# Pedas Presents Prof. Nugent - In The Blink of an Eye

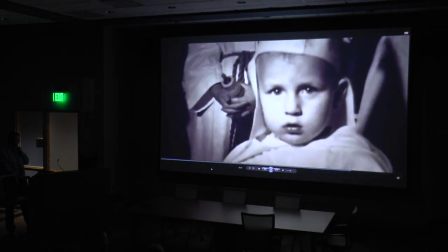Home movies. Klan. Uncle.
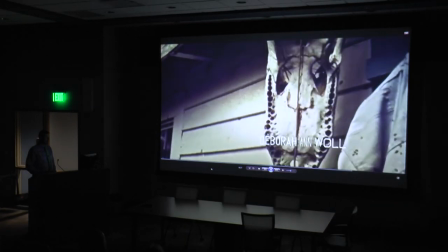Is that blood? Yeah. Film being destroyed.
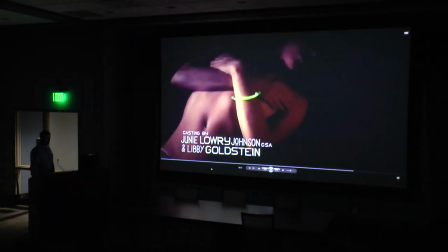Underexposed. More sex. Death.
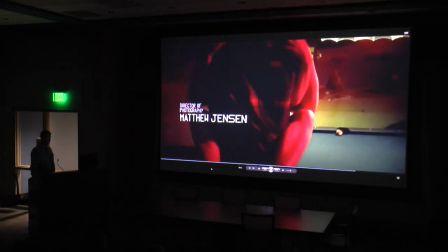Nightlife. Pool halls.
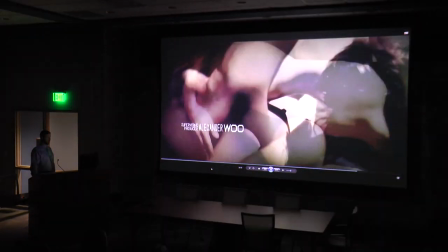Religion. Sex. South.
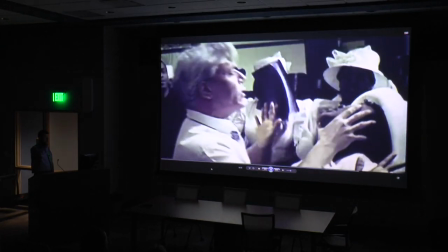Science. Death. Religion. Bugs. Insects. Transformation.
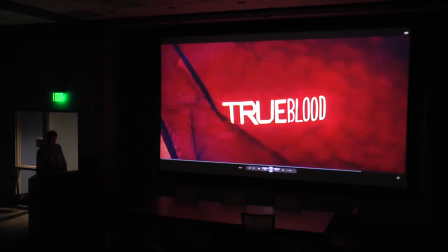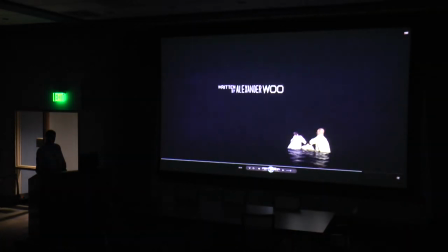Rebirth.
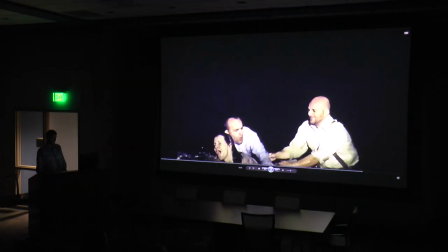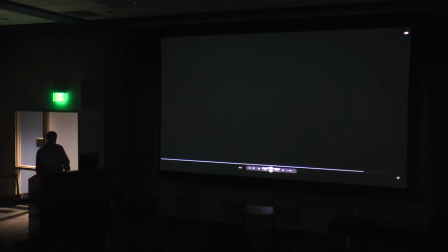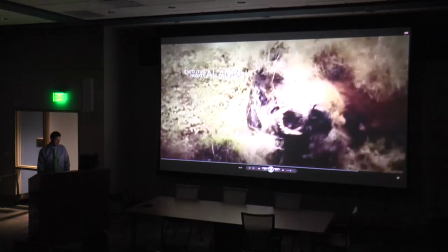Just to avoid the South. Is it all in the South?
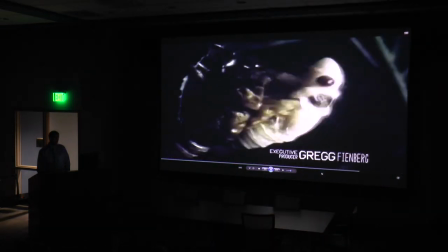So, the show is, thanks for your participation. So the show is,
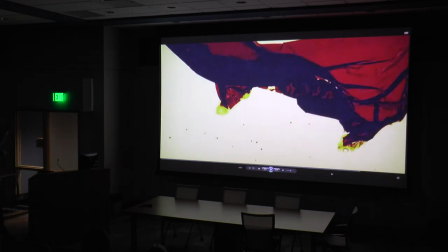so that's a film strip like you have in your hand that's been treated with chemicals and it's sort of animated. So it's again this decay and transformation that's going on.
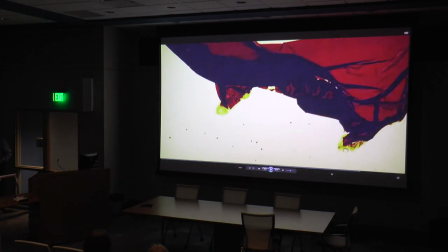So the show is set in Louisiana, Bon Temps Parish. It's set in present day and it's about about, explicitly it's about vampires.
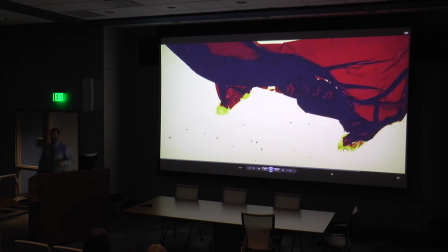I didn't see one vampire in there, but all the things that were mentioned, right? Transformation, rebirth, death, sex, all of those things came to mind. Religion, temptation,
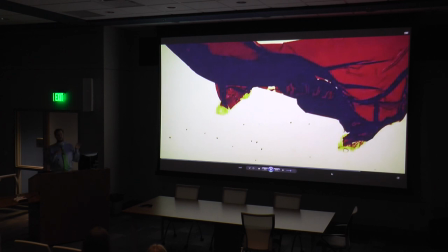all right through the still images, they all had a very grainy film look to them. Again here, we can physically see this film falling apart as it's animated.
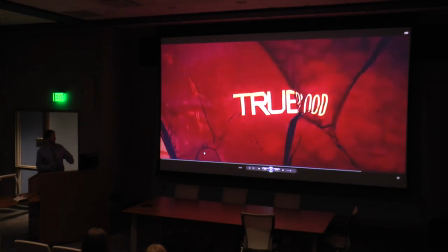True blood, clearly we see that this doesn't look like blood in particular, but that's what it's referencing. I really like doing that experiment. It's good. Again, it's one of my favorites.
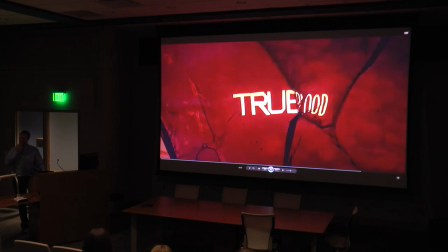I think it's really effective in what it's up to. The moth coming out, is that symbolic of the vampire coming out at night? Yeah, I think so. And the rebirth, right, that there's this transformation, the moth, right, larva, the wings, right.
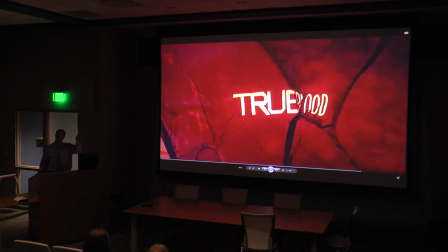They don't have wings on the show. So, Plug, I think it's a really great show. They had six seasons. It really deals with, it has a,
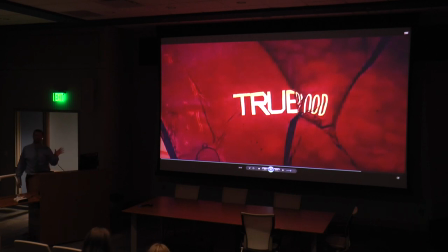It's a pretty notable subtext with a lot of contemporary social issues. They use terms like that the, I think on the first episode,
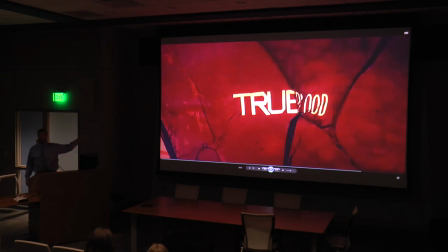one of the first things that you hear overheard on a television is that the vampires have come out of the coffin.